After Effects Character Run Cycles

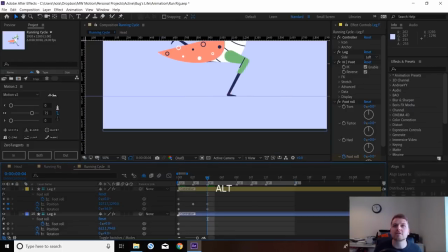(12:15)
I keep pressing command into the control, because I'm primarily a Mac user.
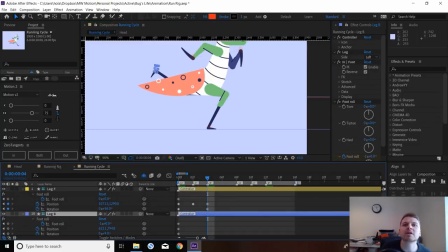(12:22)
So that's why that annoying window always pops up. So here, you see how this foot goes under the floor here, it's because of these bloody tangents. So it's going to hit both on that, so our foot should look like it's sliding across the floor better, which is nice.
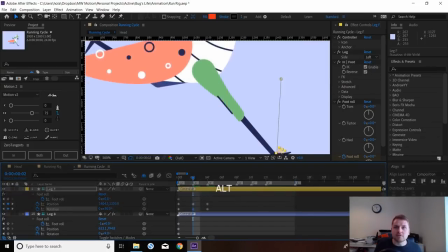(12:43)
I'm just going to fine tune the rotation on this frame here.
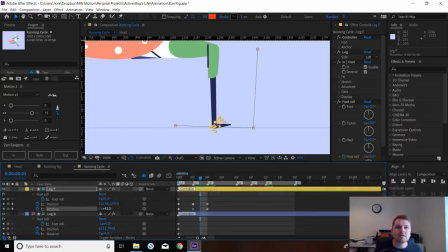(12:48)
I want it to
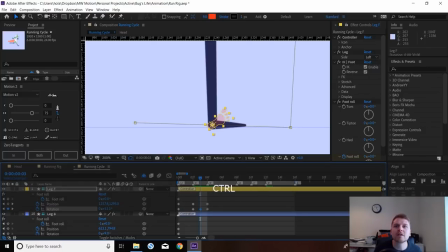(12:53)
feel attached to the floor, like so.
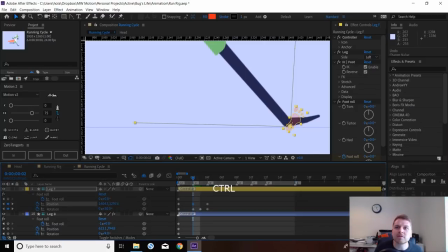(13:05)
Let's maybe raise this frame a little bit, bring it more inwards, because we had a bit of a bent toe there, which means our rig's at fullest stretch, which we don't need.
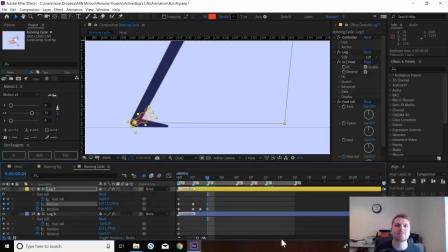(13:19)
A good way of doing this, actually, because we've got this position at the right Y value, we could copy that. So I'm just going to copy this position, paste it here.
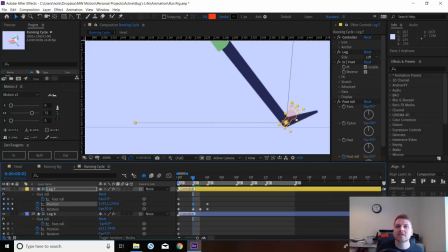(13:33)
But then I'm going to slide it all the way across until we get a dead straight leg.
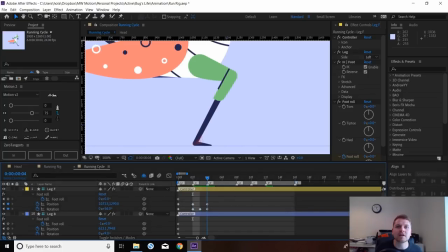(13:44)
Like so. So then that should hit the ground. And maybe I don't need this rotation value. Nope, I do. Okay, let's match that up with the floor. Like so.
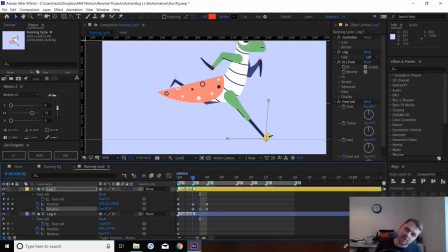(14:00)
Cool. So we've got him falling, slamming to the floor, and stretching up.
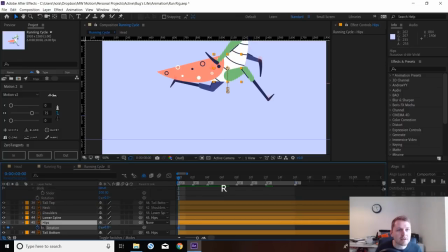(14:10)
We should probably animate a bit of rotation in this hip, actually, because that can affect where our feet go.
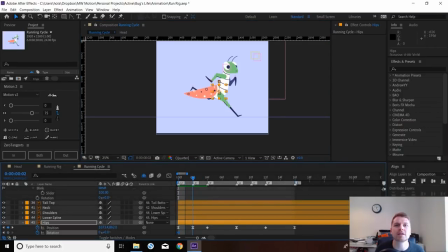(14:19)
So on the contact, the weight would kind of shift forward. Up here, I imagine he'd be bending his back because he's just come onto a spring.
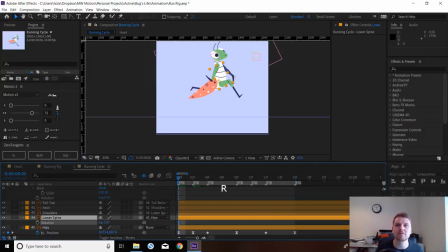(14:33)
This is where we have all these extra bits. We can rotate these a bit further as well to exaggerate stuff, but
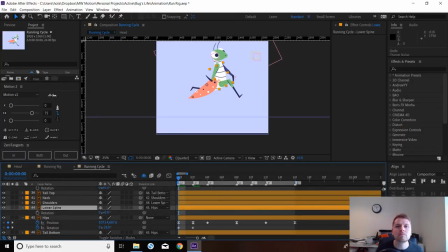actually, yeah, let's ignore that. I think I've rigged, I can't remember how I rigged this. It's been a while since I used it, because I've been working on other projects. Yeah, no, that works better.
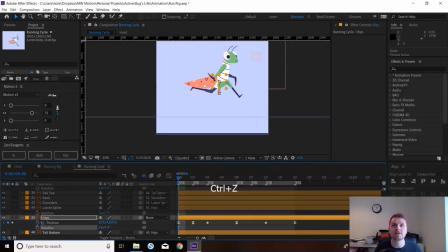(14:56)
Okay, we're good to go. Never mind. I will come back to the body shapes later on.
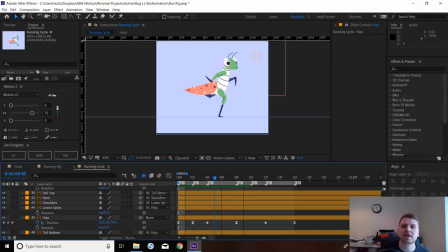(15:05)
So we've got this movement. Let's carry on with it. I think that's feeling nice. Slam to the floor, spring up. But except, obviously, here,
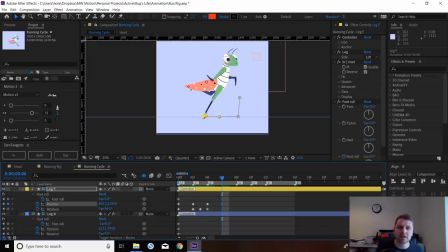(15:18)
we want this foot to be stretching back as if he's really going for it.
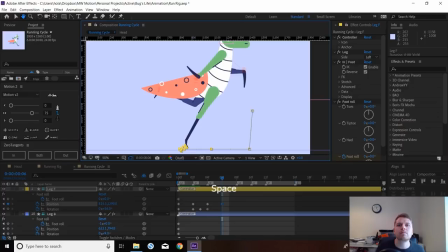Here I'm just going to adjust the position again slightly.
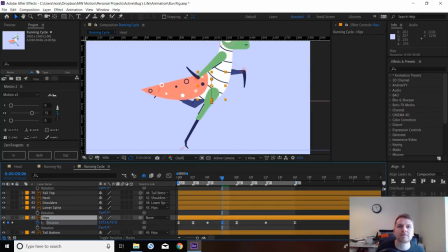(15:40)
Feels a bit too high.
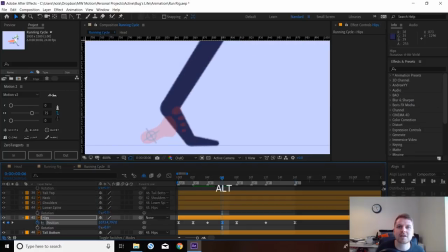(15:42)
We want to have that foot having this nice kind of bent shape as if it's really lifting off the ground.
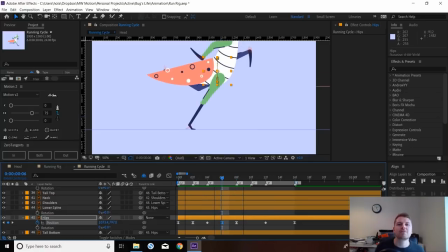(15:53)
Like so. Ah, I know what I've done wrong.
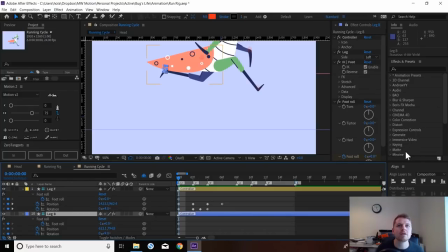(16:01)
These hips, I like them to switch positions, so let's animate those first as well.
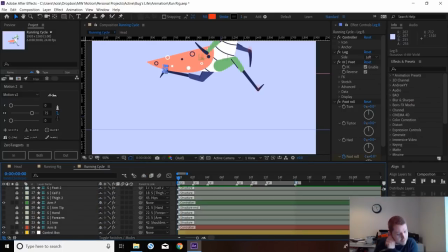(16:08)
That's something I usually do animate straight away. It's because I've got them shied away. Let me just find those layers.
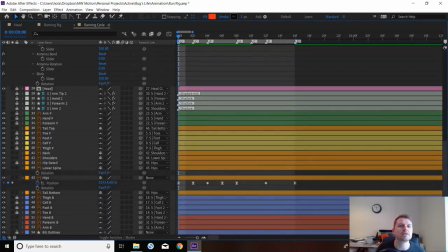(16:15)
So you're going to want the...
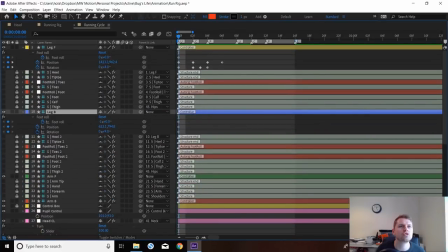these thighs.